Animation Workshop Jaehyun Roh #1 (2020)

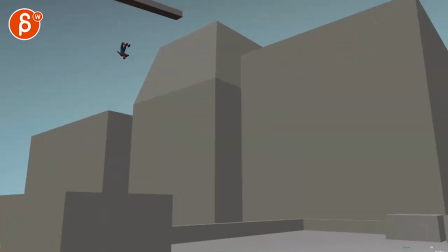[0:03]
All righty, this is a longer sequence. Let's play this first in full.
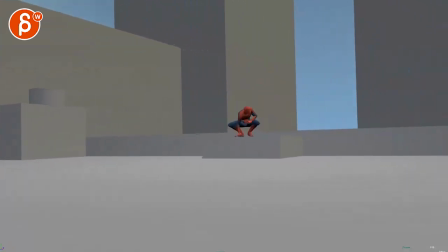It's cool. I like it. You are asking here, it seems like there is no sort of punchline thing.
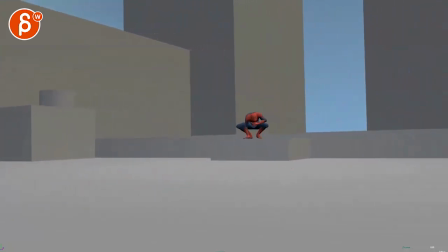[0:25]
Should I change a choice I made to make it better or move on to your next shot? um it's
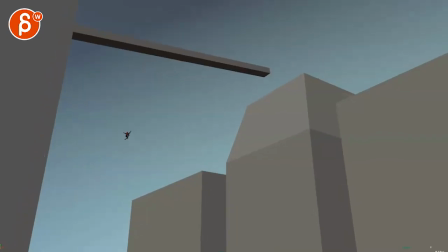[0:32]
a good question i kind of i like it though my main concern is is the size would you be open to in my horribly drawn uh reframing here to reframe into this because he's
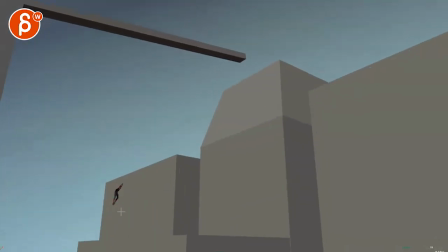[0:47]
so tiny and we only go this low because you could go a bit closer so it's just a bit bigger so we see a bit more of the awesome animation and you can always then tilt up and down more for reframing
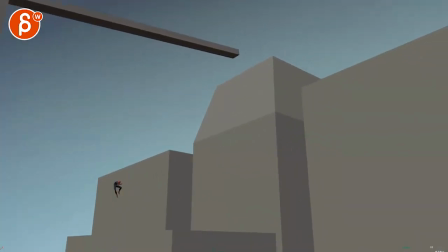[1:02]
it might get a bit fast as you go up here but it could be cool it's not just to follow but the more of a more
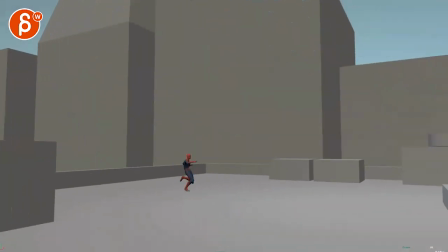[1:08]
dramatic up and down with the camera i'm slightly concerned about
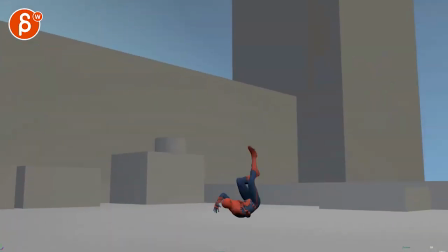[1:15]
silhouette wise which starts cool but it's just so small then even this here
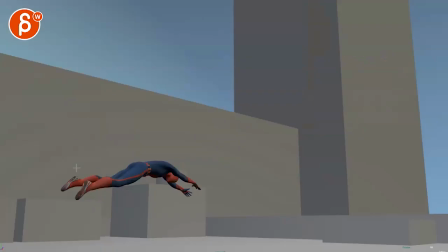[1:25]
we could be framed lower and closer
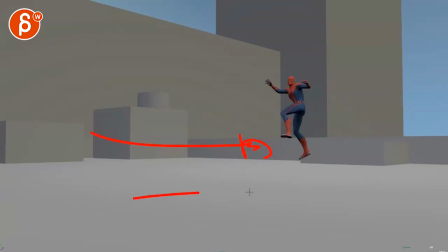[1:30]
and then just do a bigger pan with the character
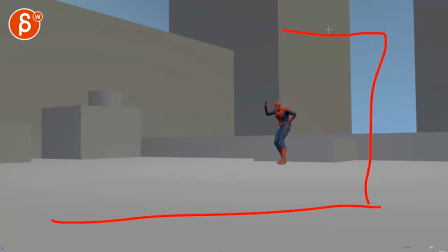[1:38]
you know for something like this where even if we're just this much closer I'm really horrible at drawing straight lines
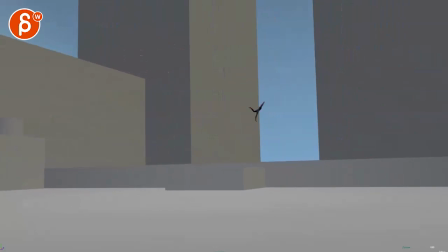[1:49]
and then we have that that'd be my first thing other than that
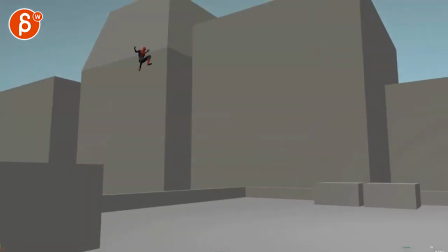[1:56]
i like this i like that little scramble there i like that stretchy there
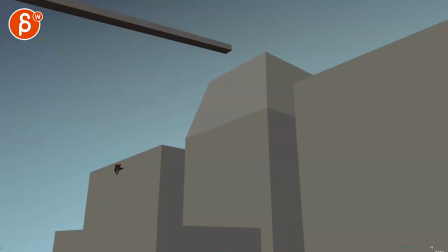[2:06]
i think we can push the timing a bit more i mean you are saying here that you are between ip and polish my thing is that if you do
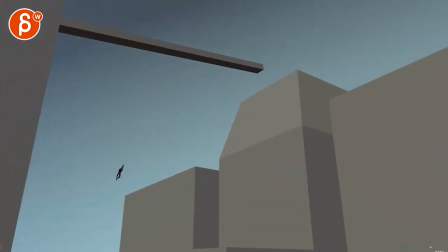[2:13]
if you do that type of stretchiness right so we're getting into fairly cartoon mode here in terms of that stretchiness even though it's fast
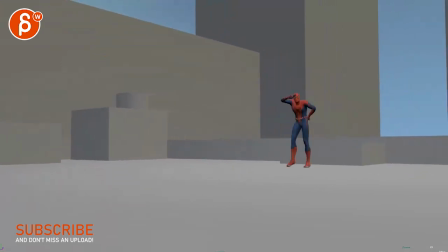[2:22]
it's there and it's cool i really like it i think we could do something where you can do a bit of a
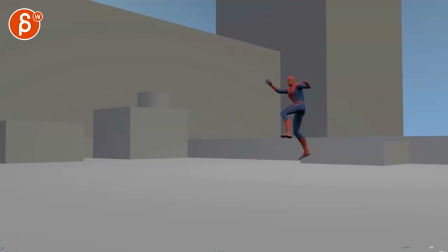[2:28]
jump up with a bit of a longer hold a little bit of a snappier down
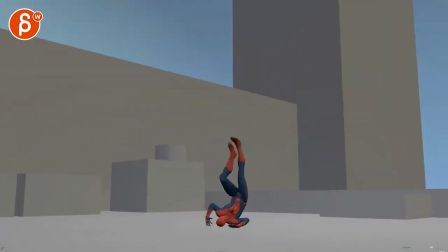[2:33]
and up and down just exaggerating the timing a bit more because doing this tells us
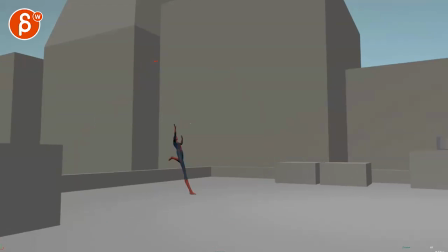[2:39]
all right we are in a specific cartoon timing uh or at least posing land the world that means
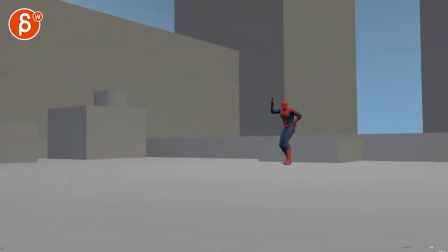[2:48]
that you can push the timing a bit more to be a slightly more exaggerated just a bit i feel like this could be a cool moment of whip it's a bit of a whip hold
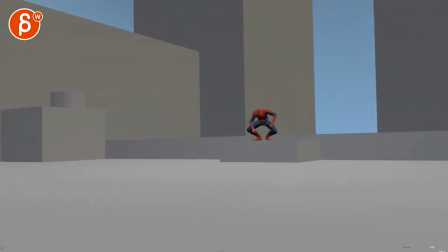[2:57]
and then swoop to kind of snap down a bit more into this now regarding your ending which is your main question
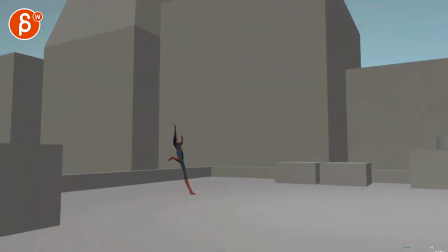[3:06]
because this is all cool again i would it's just it's just too small for me but that's totally up to you and i really like that transition by the way of i
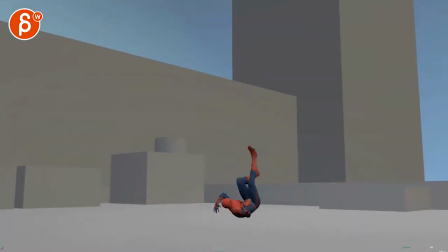[3:15]
like that i like that turn it's great
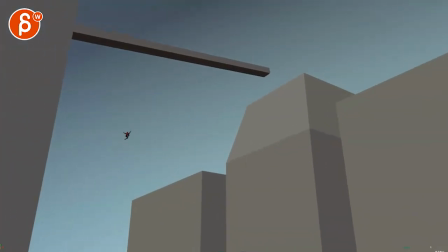[3:20]
now you might argue again i don't know any of these questions here are helping you but since he's just swinging right and there's nothing going on in the
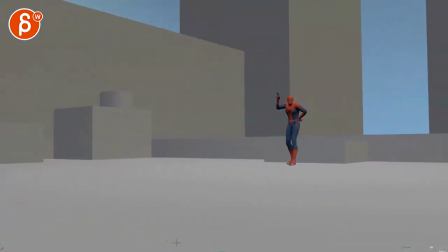[3:28]
background he's just there just swings like all right i get it you're going who is he saying bye to who is this targeted towards
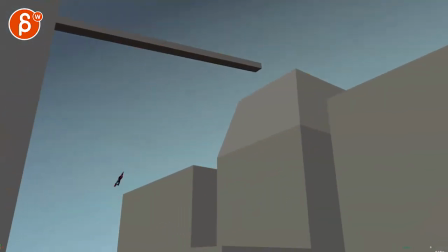[3:40]
so is that something that you want to add later is there something where
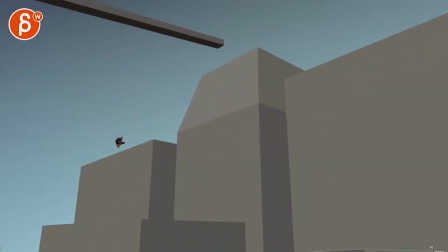[3:47]
it's gonna be a stupid idea so don't do it but you know maybe there are people out here
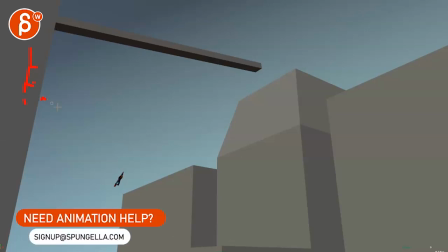[3:53]
shooting maybe windows this is the wrong angle but shooting shooting and then
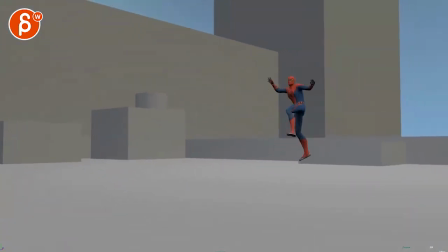[4:00]
shooting here so that maybe once he does this it's gonna be very distracting but maybe
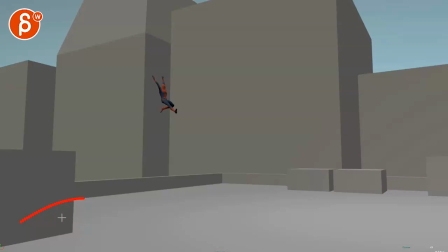[4:07]
maybe someone's i'm adding way too much work don't do this i'm just thinking out loud what if someone's running here with a gun
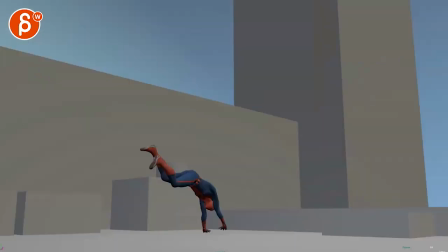[4:14]
ready to shoot missing him so that when you're here it's kind of like a
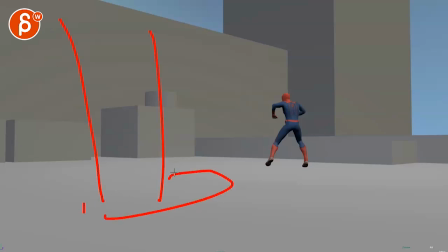[4:20]
thing of there is a leg with a foot here this perspective makes zero sense you mean there's a foreground element where a character is standing here maybe with an angry fist I don't know something where we
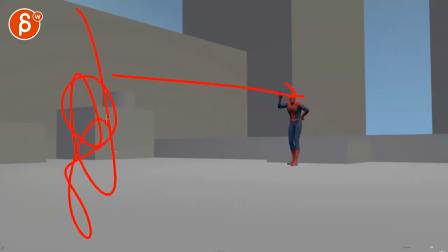[4:34]
understand that what I'm saying bye to this guy or whoever is there chasing the character. I don't know. I was thinking a lot. I know this makes zero sense. I'm just wondering. Does this...
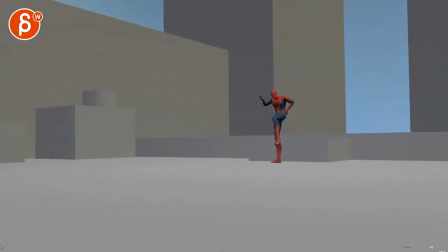[4:47]
I mean, then you would argue, well, JD, if you want to put someone there and they're shooting all the time, well, they would be shooting here all the time and he's way too relaxed and this would make no sense.
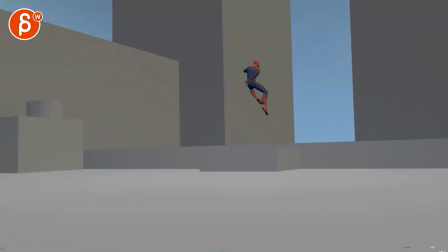[4:56]
I totally understand. I'm just thinking a lot.
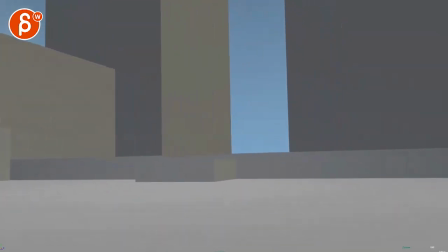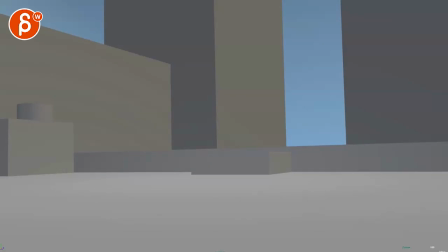[5:04]
Going back to your thing, it seems like the shot doesn't have some sort of punchline thing.
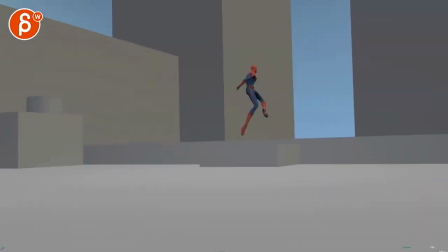[5:10]
What if...
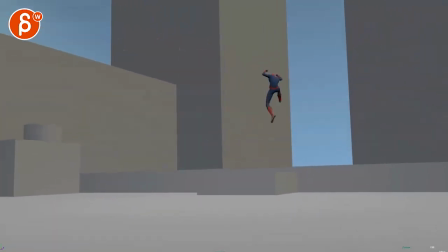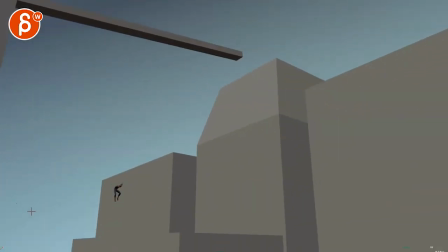[5:17]
Hmm. because i like all of this right again thinking out loud about maybe something goes on
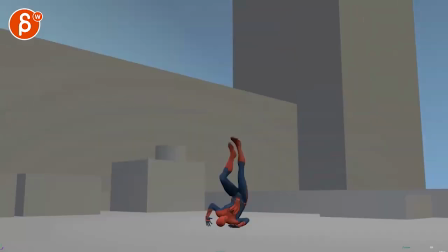[5:23]
that motivates this right something that does this i mean or or you could have a bunch
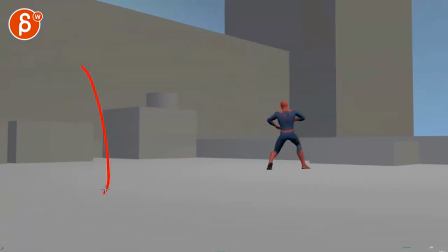[5:30]
of pigeons here and then they fly away we land here does this or there's a cat gets scared and and runs towards the thing and it's here like something where the
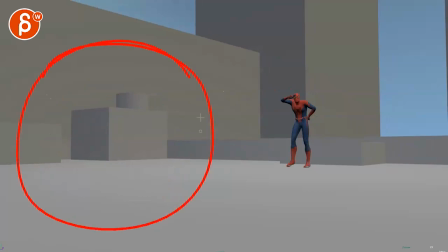[5:44]
character's here but also framing wise there's so much room here it's almost like it's asking for something to be here little cat this says bye too and
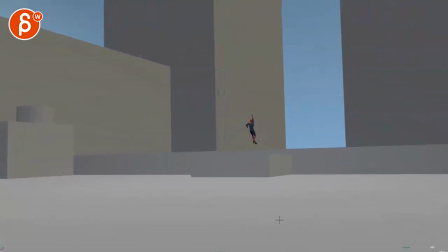[5:55]
then when he jumps out comes up here and we think this
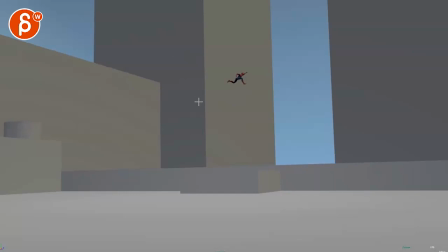[6:00]
is the great exit moment i mean i know this is mimicking the movie too much with the pigeons but maybe then suddenly the pigeons come back in and and attack him and this is more like a
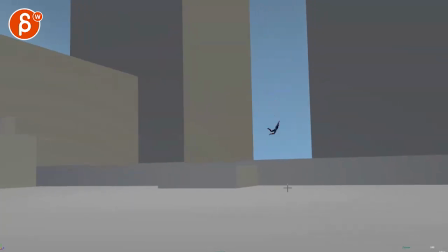[6:12]
and it falls down pigeons following or
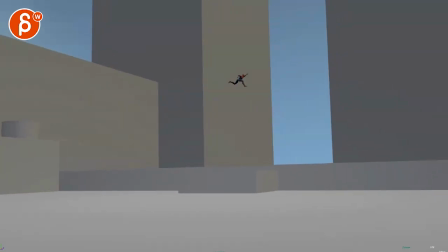[6:18]
he goes up here in the chopper hits him and I don't know it's all stupid I know what you mean I don't mind the ending because it has a nice
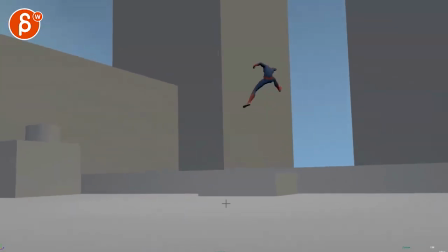[6:27]
pause and then we and I like that because you're going this way it's almost expecting something here
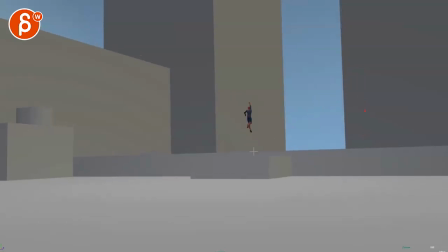[6:33]
ish but then it's actually coming here and it's a nice surprise that it's actually more left than we thought with the exit.
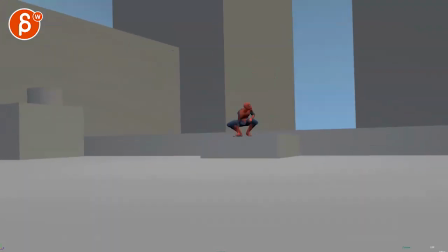[6:41]
I know what you mean, that we could also add something that's a bit more punchy in terms of, like you said, a punchline delivery.
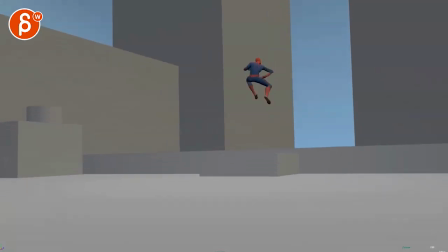[6:48]
So since that's your main question, I don't even know if I've answered this in any satisfying way.
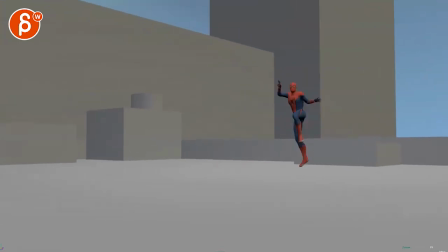[6:54]
But it could be kind of fun. I'm kind of smitten by the idea of
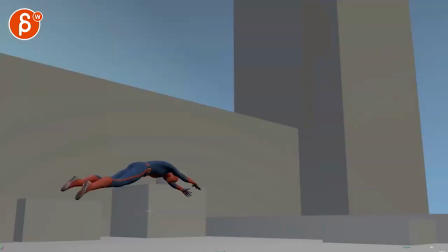[7:01]
what if you have a couple birds here and, you know, they get all scared and it's...
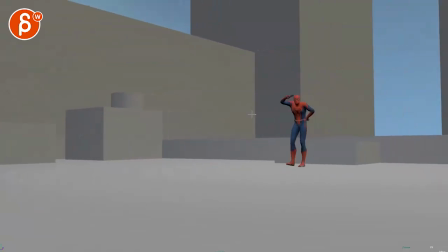[7:09]
he is technically disturbing them. And then this makes it a bit of a cocky, like, yeah, it's fine, bye-bye. A couple of birds here freaking out.
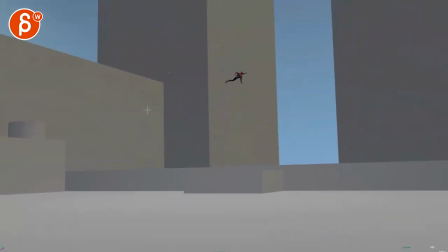[7:19]
And then the surprise punchline would be that then other birds come in to take him down and,
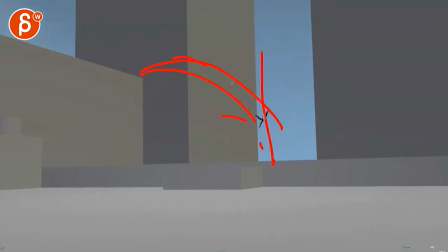[7:25]
ah, falls down and there's a ton of birds following. I don't know.
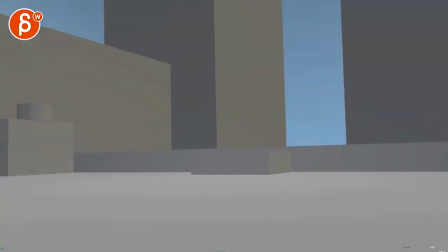[7:30]
That could be something. It's a good question. Hmm.
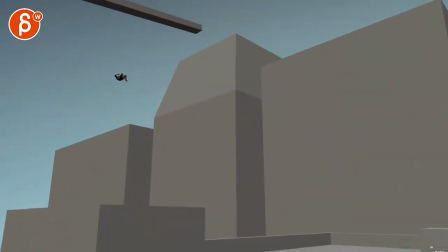[7:35]
Or it would be something, like I said, where he is actually escaping people that are shooting and blah, blah, blah.
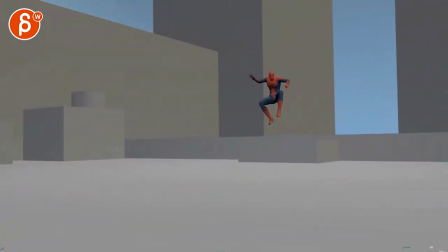[7:40]
And then goes back into, again, saying bye to someone.
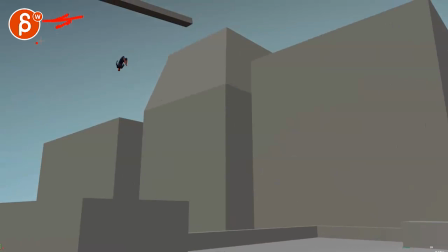[7:46]
And then at this point, I mean, you can also have a chopper ready here. It means that the chopper coming here is not so much of a surprise.
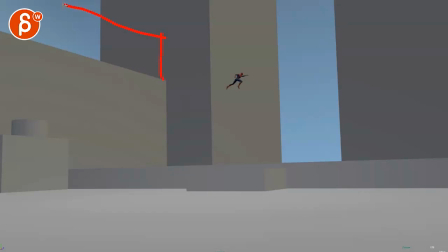[7:55]
And maybe just make that building a bit higher. Still have a bit of negative space with the blue.